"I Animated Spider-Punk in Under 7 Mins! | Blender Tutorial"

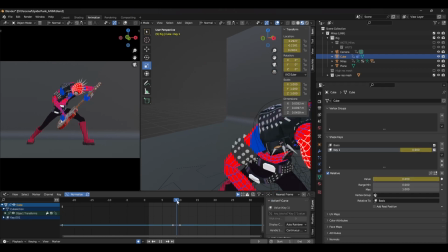This is a really quick and dirty way of adding in a bit of detail and you can definitely make it look a bit better with grease pencil or 2d effects speaking of vfx we need to start work on the iconic line work and to do this i have to shout out lilith on
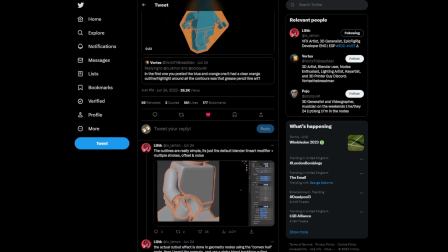twitter for posting this amazing solution which we're going to be using for this animation this tweet and all the other resources are going to be
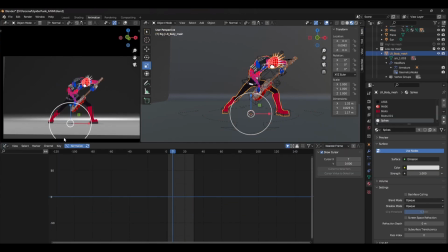linked in the description below i start off by creating a geometry node group on the mesh and create a merge distance node i set the distance to be fairly small but depending on the size of your scene it might be a bit different next is the extrude mesh node and make sure to uncheck the individual faces box this will be the size of your outline so make it as big or as small as you want the next few nodes are
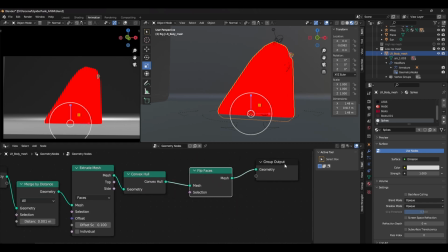convex hull and flip faces this essentially flips the material inside out as we'll be looking at the inside of the mesh for some clever
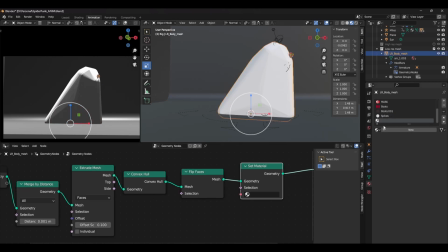tricks the last node in this setup is the material node now we want to use a new material for this and while we're creating the material we want to
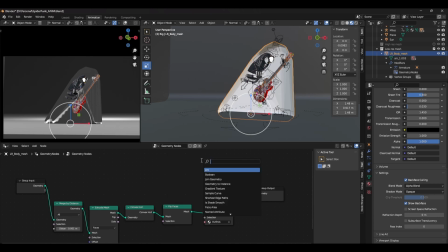make sure the back faces coloring is off and the blend mode is set to alpha blend and there we have it i adjusted the material on
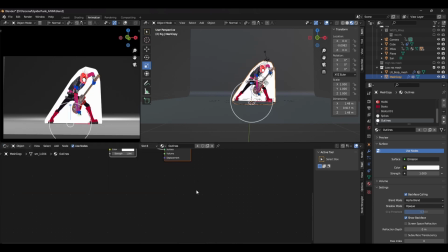it to give it a flat shaded look also added a paper texture to make it feel more in line with the spider punk style if you're adding
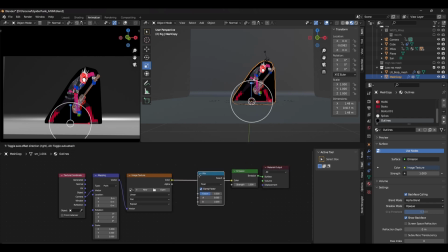a texture make sure to set the uv coordinates to camera otherwise you'll get some pretty strange results i also added in some rotation to the mapping coordinates
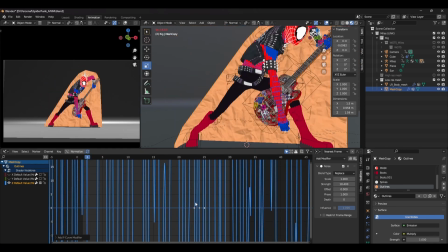by creating a keyframe and adding a noise modifier since this won't match the animation i added a step interpolation modifier and set the steps to 3
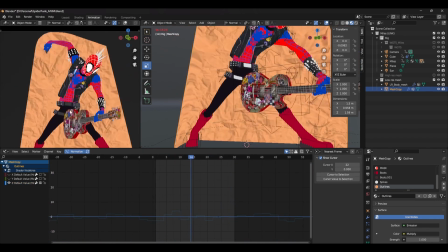and the offset to 1 so now it should match with our animation once we're happy with that it's time to do the exact same thing with the guitar
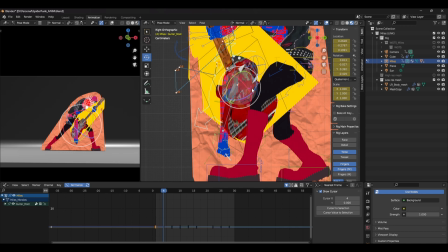but make the meshes a little bit smaller and as I was doing this I realized there was some clipping so I adjusted the animation accordingly the final step for Hobie is to add in some line work and we're going to be doing this with the use of grease pencil
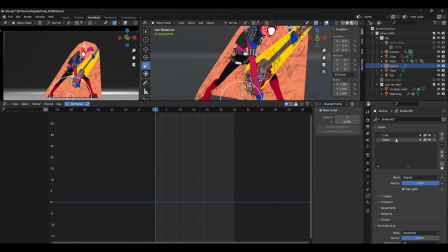I added a grease pencil stroke and deleted the points within the mesh after that I added a line art modifier with the setting set object and selected the object
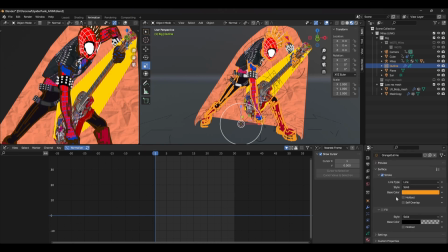I wanted to be outlined. I tweaked the settings a little bit to make the line work fairly thin to match the style of the movie.
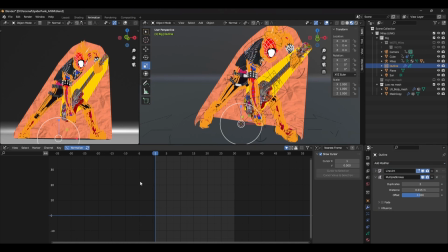Next up we're going to add a multiple stroke modifier to make the line work a little less neat and a bit more scribbly.
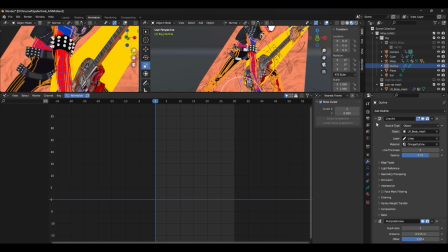I tweaked some of the settings and added an offset and a noise modifier to really tie it all together.
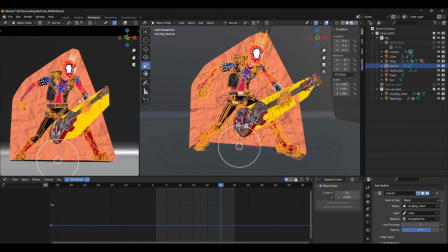The final step in creating this animation was recreating the lightning VFX seen on Hobie's guitar and this was really simple and just involved me using
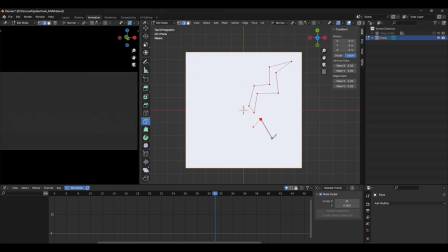the knife tool on a plane to cut out various lightning bolt shapes i ended up making three different variations of this a small medium and large and animated
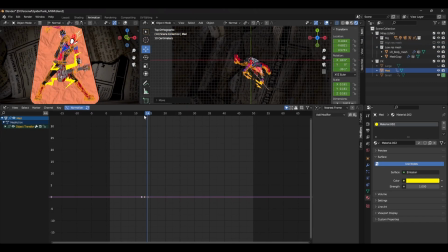them accordingly and to animate them i lined them up with the guitar and keyframe the rotation and scale on twos and also keyframe the visibility in and out as they got bigger and finally we're done although it didn't take three years to finish it certainly did take a lot of time and effort just to create this really small animation you can go even further with this shot by adding some graphic overlays or even adding a few black and white style frames just like in the film but that is up to you please let me know in the comments how you think this video turned out and what you think i should do next and if you enjoyed this video give this video a like and consider subscribing to hear more animation tips in blender and if you're craving more spider-verse content click this next video here i promise it's a canon event